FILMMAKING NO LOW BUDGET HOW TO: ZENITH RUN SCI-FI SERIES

If you look at Galactic Galaxy, I shot that entire thing on a green screen. And I rented a proper studio.
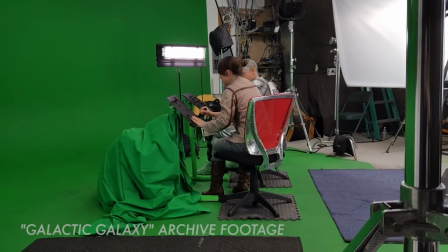20:17 That was easy. That was a joy. I did the right thing. So now Zenith Run, you know, I didn't have any money.
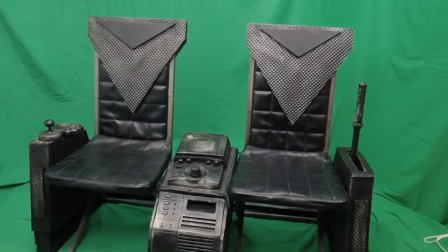20:26 And in my haste to demonstrate this, I just put up a green curtain, which would have been fine. But again, you know, things are always changing. You have to put out fires. You have to be prepared for anything.
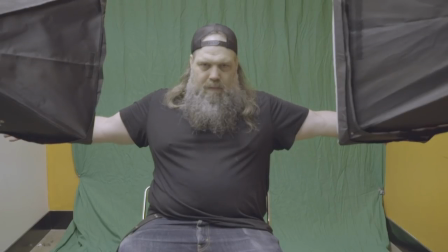20:38 And the worst happens. So I was not able to capture my two shot with the green screen.
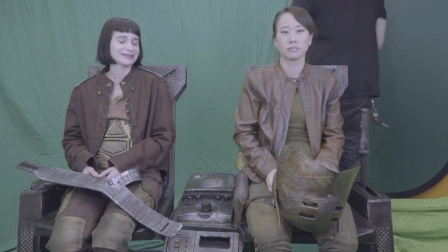20:43 So I had to very quickly throw up some more green. And then you'll see here, it just is terrible.
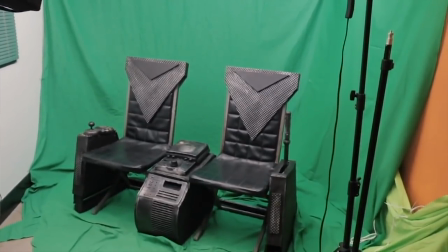20:50 And this, if you've ever keyed before, this is going to be a problem. Now, the good thing for you is that once I started dealing with this, I knew that I would be able to figure something out. But this is probably more realistic and more typical of what's going to happen to you on your first time out. I'm going to tell you you need to have a perfect green screen, but it's still going to end up like this, right?
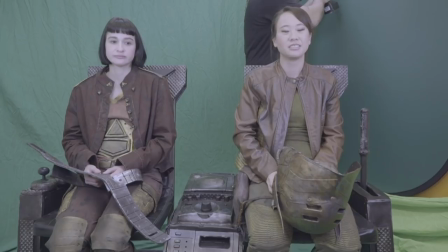21:12 So this is a good way to demonstrate how I solved and dealt with this. Now, Zenith Run, post, horrible green screen, but we got to deal with this, right?
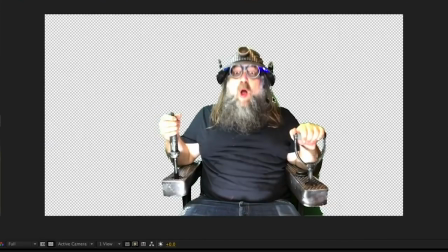21:25 So the one thing that's my pet peeve, please don't do this, is, you know, you see this all the time,
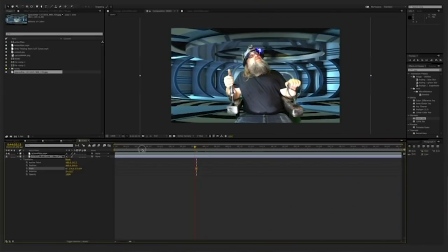21:31 people just do a bad key and they just cut out the person and they put it in front of some sort of sci-fi background and it's,
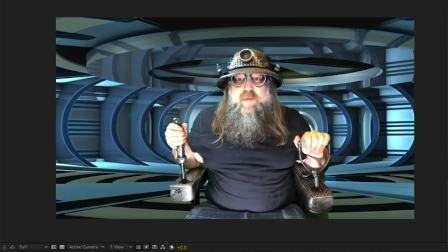21:38 oh, it's science fiction. I really, look, it's like we're doing this for no money and you have to be flexible, but we could do better than that, right? So let's just make a promise to ourselves that we're at least going to do better than that. And if that's all you could do, then that's fine too. And actually, if you're doing like a comedy, sometimes that actually works out well, but let's just do a little better than that.
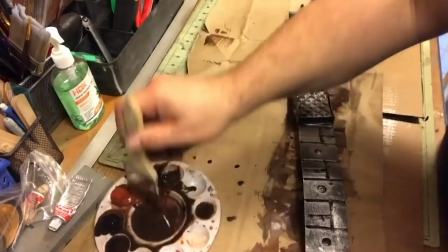22:04 Now, when you follow my prop tutorials,
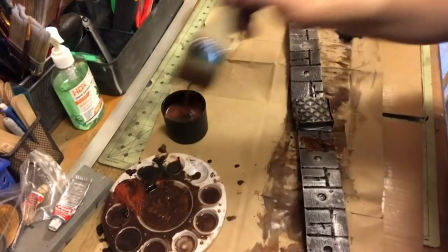22:06 you know that weathering is a big thing for me right and philosophically that's a larger umbrella right so
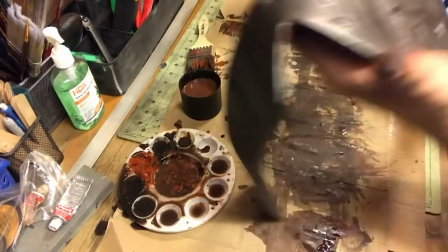22:14 if you don't have any money and you're making space guns and costumes if they're dirty and
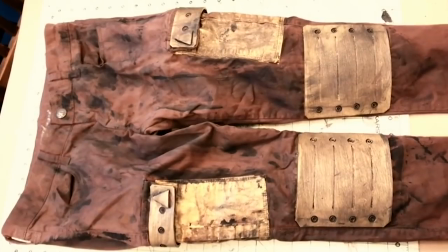22:19 weathered it's easy to sell those as actual objects in your fantasy
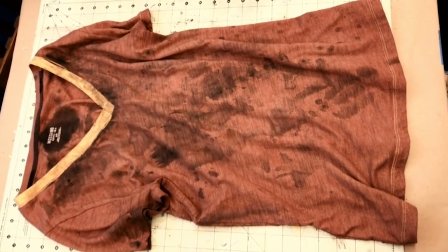22:24 world right um if it's pristine like a star trek or
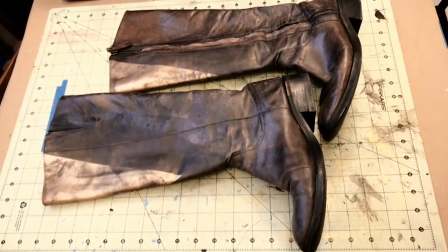22:28 2001 space odyssey you know that white stark sci-fi look that's very difficult to do with no money and I would almost recommend to shy away from that, right? So with the costumes and the props, the set pieces, everything's weathered, it has that patina on it.
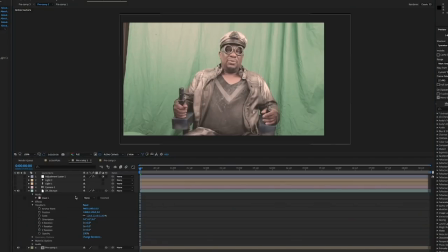22:47 So it's the same thing with the film, right? So when we key out the film and we start comping in our background, you know, you'll notice that's pretty stark,
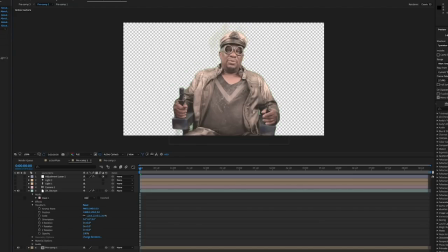22:56 but if you start making things more contrasty, like lots of shadow, So like here,
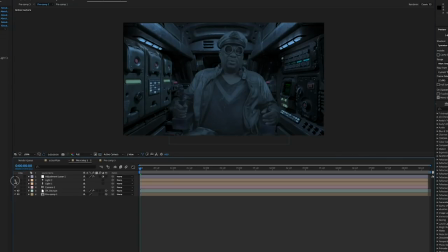23:02 if we just add a light, now the light sort of bays the foreground and the background and things start to come together.
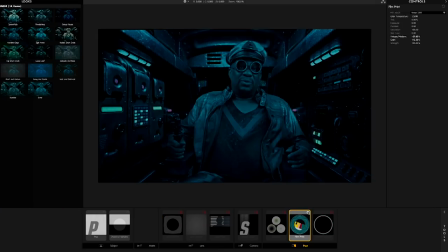23:09 And you know, in the vein of weathering, we do things like we'll add noise over the whole thing, right?
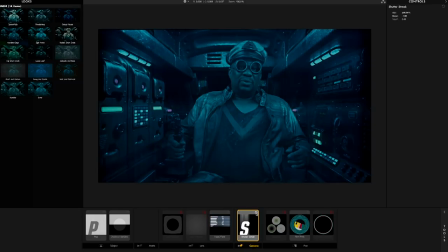23:15 And then sometimes what I'll do is I'll put a flare somewhere. All these elements sort of unify this composited image.
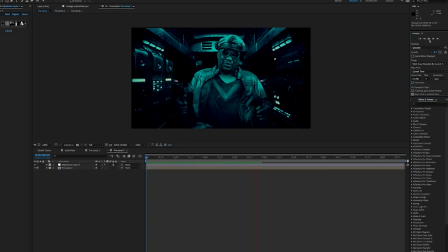23:23 I'm doing this in After Effects. It's pretty basic. I think After Effects is intimidating to somebody who's never used it before but
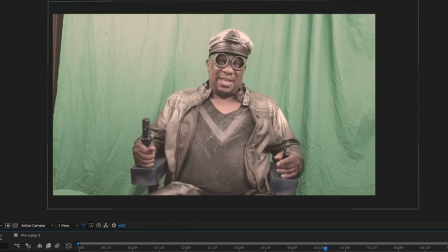23:32 it's like anything else it's very very straightforward and even if
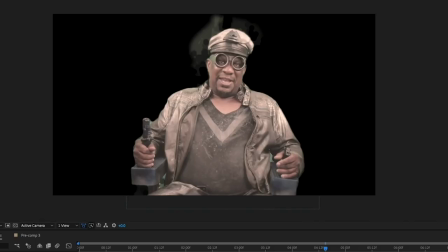23:36 you're not able to do this watching me do this and understanding what
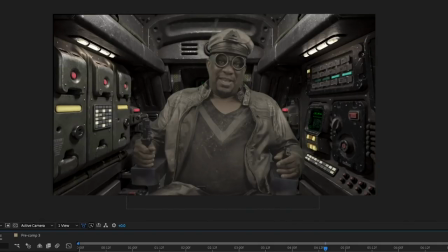23:41 goes into it really goes a long way when you're trying to communicate to somebody else who's
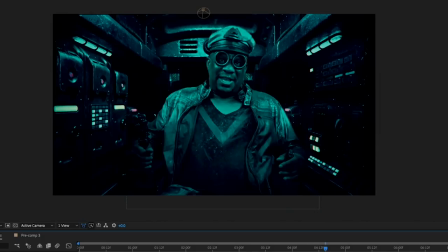23:46 doing it once you have a basic understanding of what it is they're doing so having that weathering that patina over the video really helps you know to quote Adam Savage to hide the crimes,
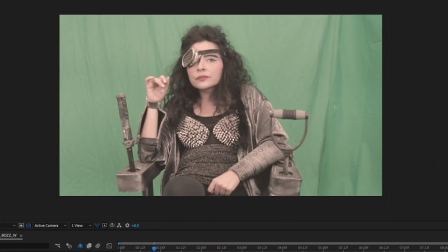23:58 right? That's very true. And that's what you're trying to do, right? You don't want to distract the audience with things that look weird, right?
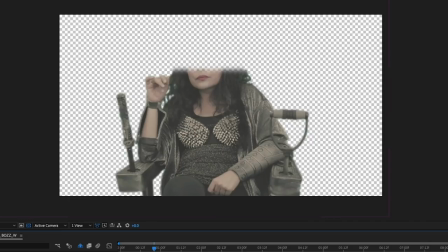24:07 Where, you know, sometimes people will comment and say like, oh, that's a heavy weathering or, oh, I wish, you know,
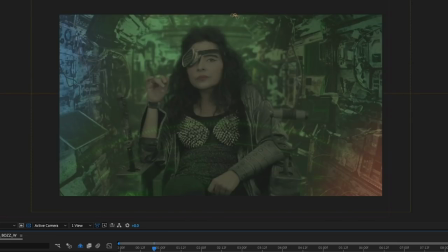24:13 you had did that more clean or, but you know, they're not realizing the reality of what you're presenting to them,
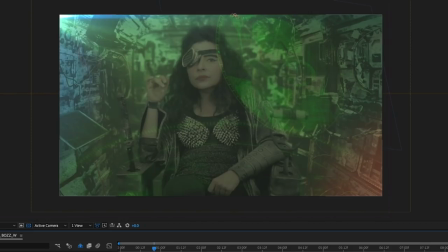24:20 right?
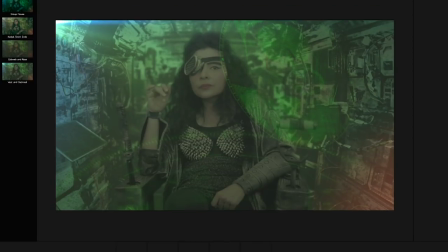24:21 So you're, it might not be what they want, but it's your best possible scenario.
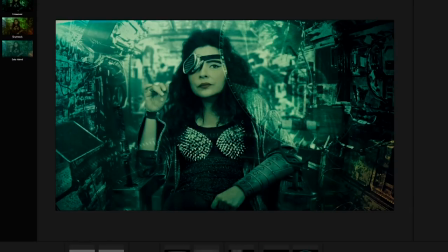24:28 And, you know, 97% of the people that watch it will be fine with it.
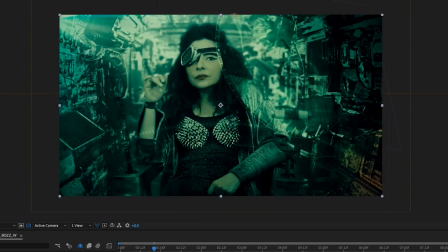24:33 So what happened with Zenith Run is, you know, I had this terrible green screen and once I keyed it and I have experience keying, it's, you know, you're doing this for no money and, you know, there's a cliche hey, that's true, you know, garbage in, garbage out. You can't fix something that's started off broken, right? You can make it better, right? You can massage it, you can polish it. So in the case of Zenith Run, because the background was so varied, I was able to get a key, but you get lots of fluctuations. And one way to fix that is very painstaking, and you can rotoscope the whole thing, but you're still going to get a fluctuation,
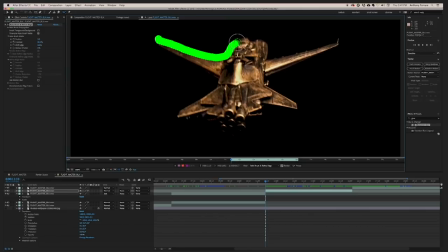25:13 right? and then you can make it work by doing heavy corrections
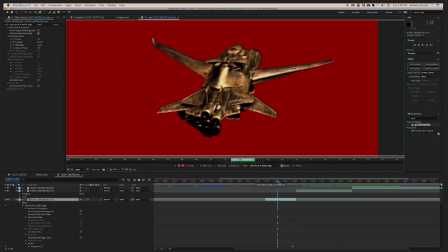25:19 so at this point you have something that's very stylized so the way that I find is best to deal with that is you just lean into it right you just lean into it so I'm still dealing with Zenith run at the time I was still dealing with huh this is not a great key what am I gonna do so I was making a very contrasty and everything I talked about the
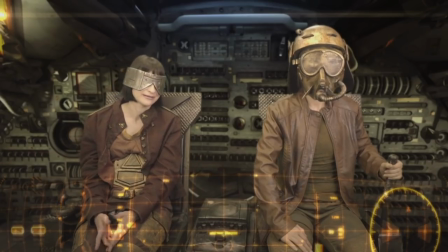25:42 weathering and you see here this is sort of what I came up with but I was still like
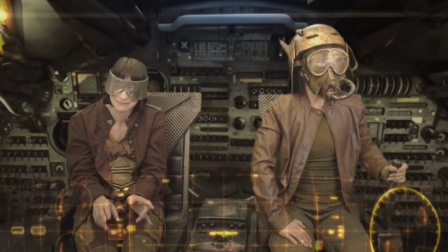25:47 not quite right so I abandoned that to get my head straight and then I started working on the the things that I can control right the visual
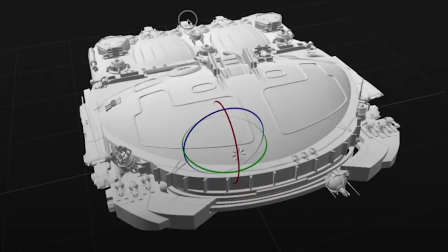25:56 effects I created 3d spaceships right and I
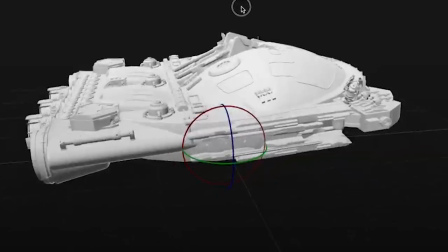26:01 have this great music library that I subscribe to so I had this really cool indie music but I hit another roadblock it was very interesting it was um the 3d spaceships and the cool music were not matching my sort of no budget image that i captured right so in thinking about it it occurred to me um oh i need to dial this back and then you know why most of you are here now
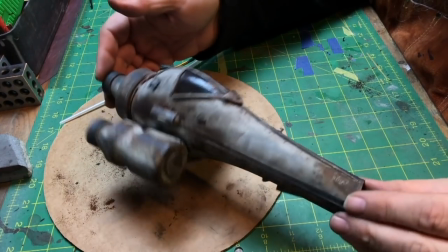26:31 then i got into kit bashing right so then you know it's these little things that spark and sort of seed everything else.
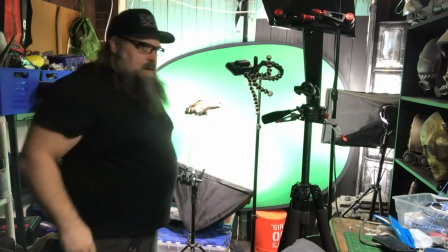26:39 So then kit bashing. So we did the kit bashing here on this video. And, uh, like I said, you know, the things I do in this channel are for projects.
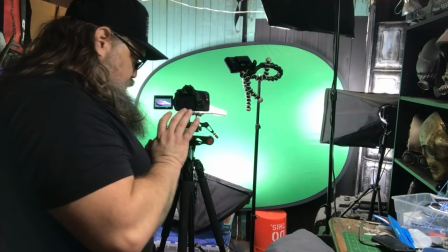26:47 So those spaceships were all to use for Zenith run, right?
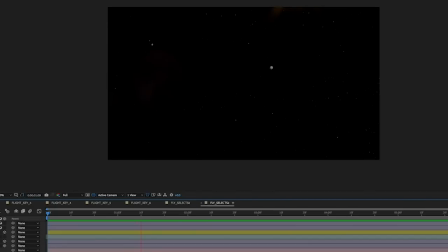26:50 So now I have these practical spaceships that I filmed and these fit really nice as you see here, right? So now it's starting to make sense. I have these practical spaceships and also they cost no money.
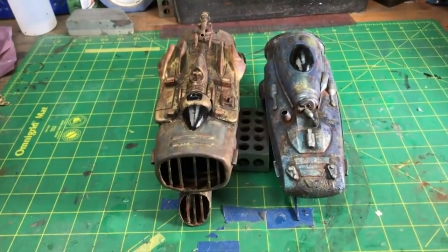27:02 It's shampoo, bottles, and paint. So I have these practical spaceships.
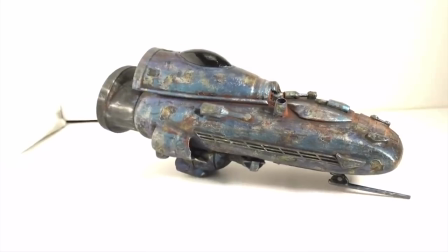27:07 Then I was like, oh, the music should be really campy, simple synth music. So then the final, you know, cherry on top was this all led to, oh, Grindhouse, right?
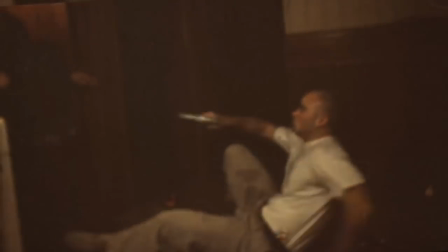27:24 So, Grindhouse, you know, B-movies, drive-in movies from the 60s.
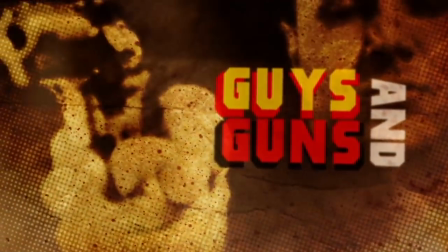27:31 So, once I put that treatment on top of everything, then because it's flickery and it has that texture and has that life,
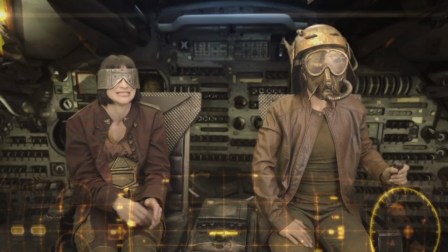27:41 all the problems I had with my green screen really went away, right?
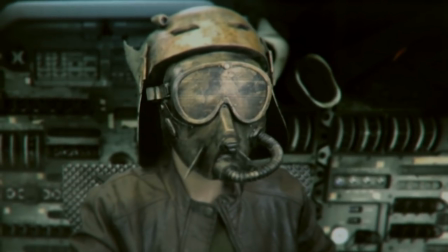27:45 So, again, some people might look at that and think, oh, well, I would have liked to have seen it without all that stuff. going on.
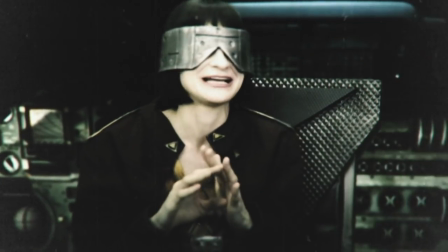27:52 But the reality is for the people who don't feel that way, they're being entertained and they're enjoying what you produced, right?
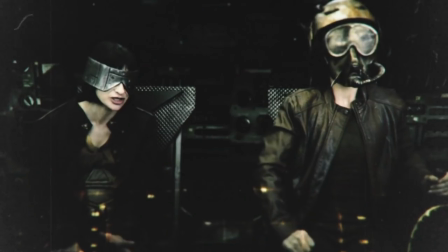28:00 As opposed to without that, to me, it just is too distracting, right?
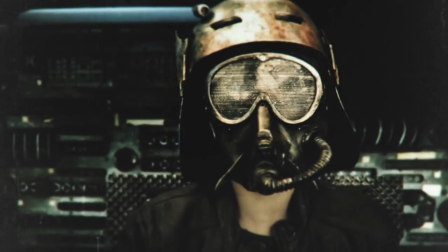28:05 Even though it's a catch 22, the other thing is distracting. But for me, that's what works, right? And that's what's important too. You have to at some point please yourself and commit to your choices, right? So these choices, I barely backtrack on because when people don't agree with them, that's fine, right? That's going to happen.